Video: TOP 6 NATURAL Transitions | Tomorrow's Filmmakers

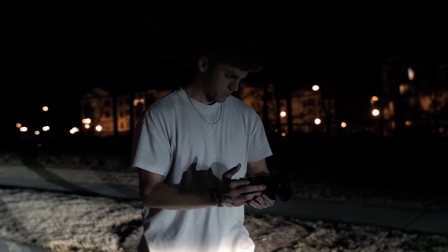[12:24]
Either way this transition is really clean and unique and if you get the movements right in camera there's nothing else you have to do in post to make it look like a transition so definitely give this one a try.
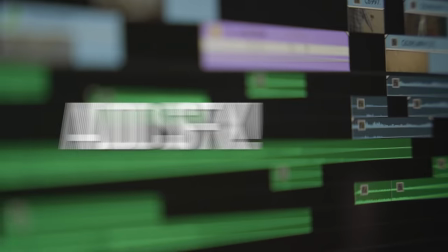[12:33]
Now these natural transitions look good by themselves but for a little bonus tip adding sound effects will almost always enhance it even more.
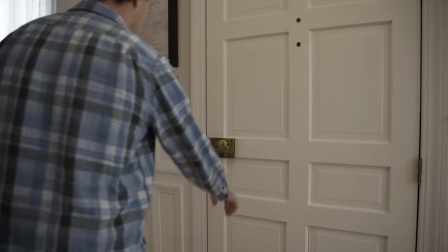[12:42]
Sound effects are an incredible tool to use in any kind of project but especially when doing transitions.
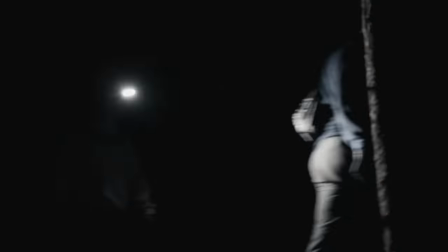[12:47]
The lens flare, speed ramps,
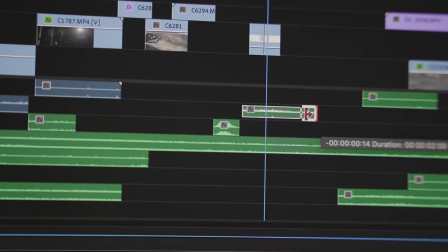[12:49]
and drive-bys all look professional and clean but adding something like a subtle whoosh sound effect underneath those visuals will make for an even better experience for the viewer.
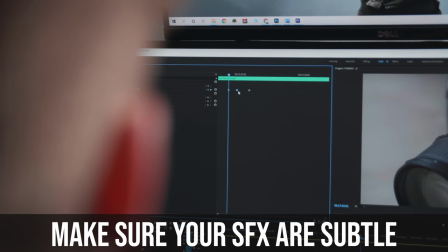[12:58]
As always with sound effects, make sure it's subtle and not overpowering. It's only meant to enhance the visuals, so make sure you adjust them properly.
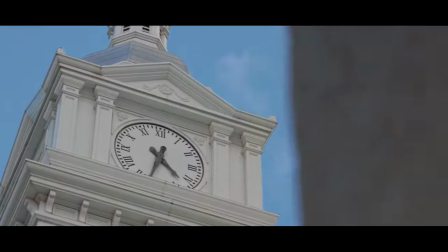[13:06]
Like I said, normal transitions are cool and they certainly have a time and a place to be used,
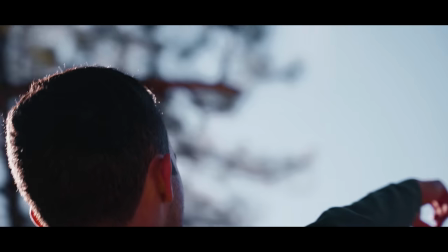[13:10]
but I always try to make my transitions as clean and natural as I possibly can to help the video flow better and not stick out or interrupt the sequence in any way. Try some of these out and and even combine them together. The good thing about these is that they're pretty easy to do.
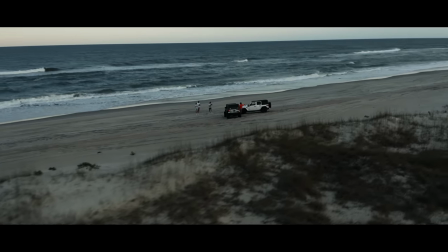[13:25]
You just have to know when to use them and the best way to do it, and we hope that we've helped you with that.
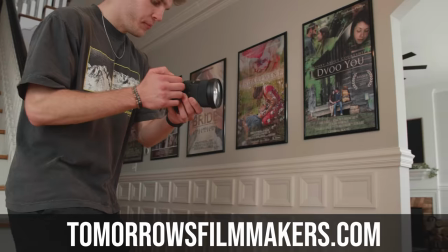[13:29]
If you wanna learn even more about transitions, effects, and all things filmmaking, you can check out our full course at TamarsFilmmakers.com.
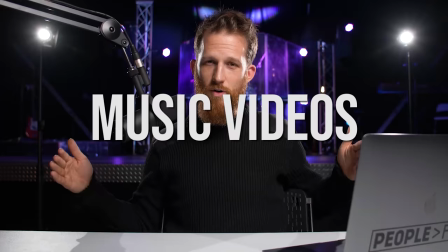[13:36]
We have over a thousand training videos and over a hundred hours of content on every single subject of filmmaking that you can imagine.
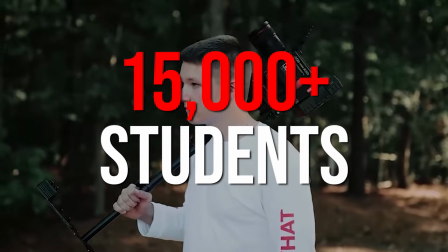[13:42]
If you'd like to join over 15,000 other filmmakers just like you pursue their dreams and learn all about film,
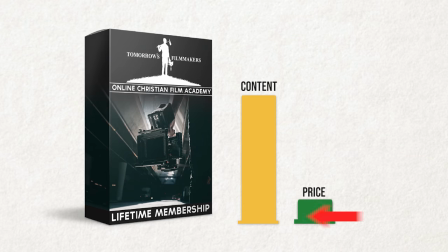[13:48]
click the link below and sign up for our full academy for 90% off. A lifetime membership to our award-winning $800 film course for only 97 bucks. So click the link in the description and head on over to tomorrowsfilmmakers.com to learn all the skills that you need to succeed.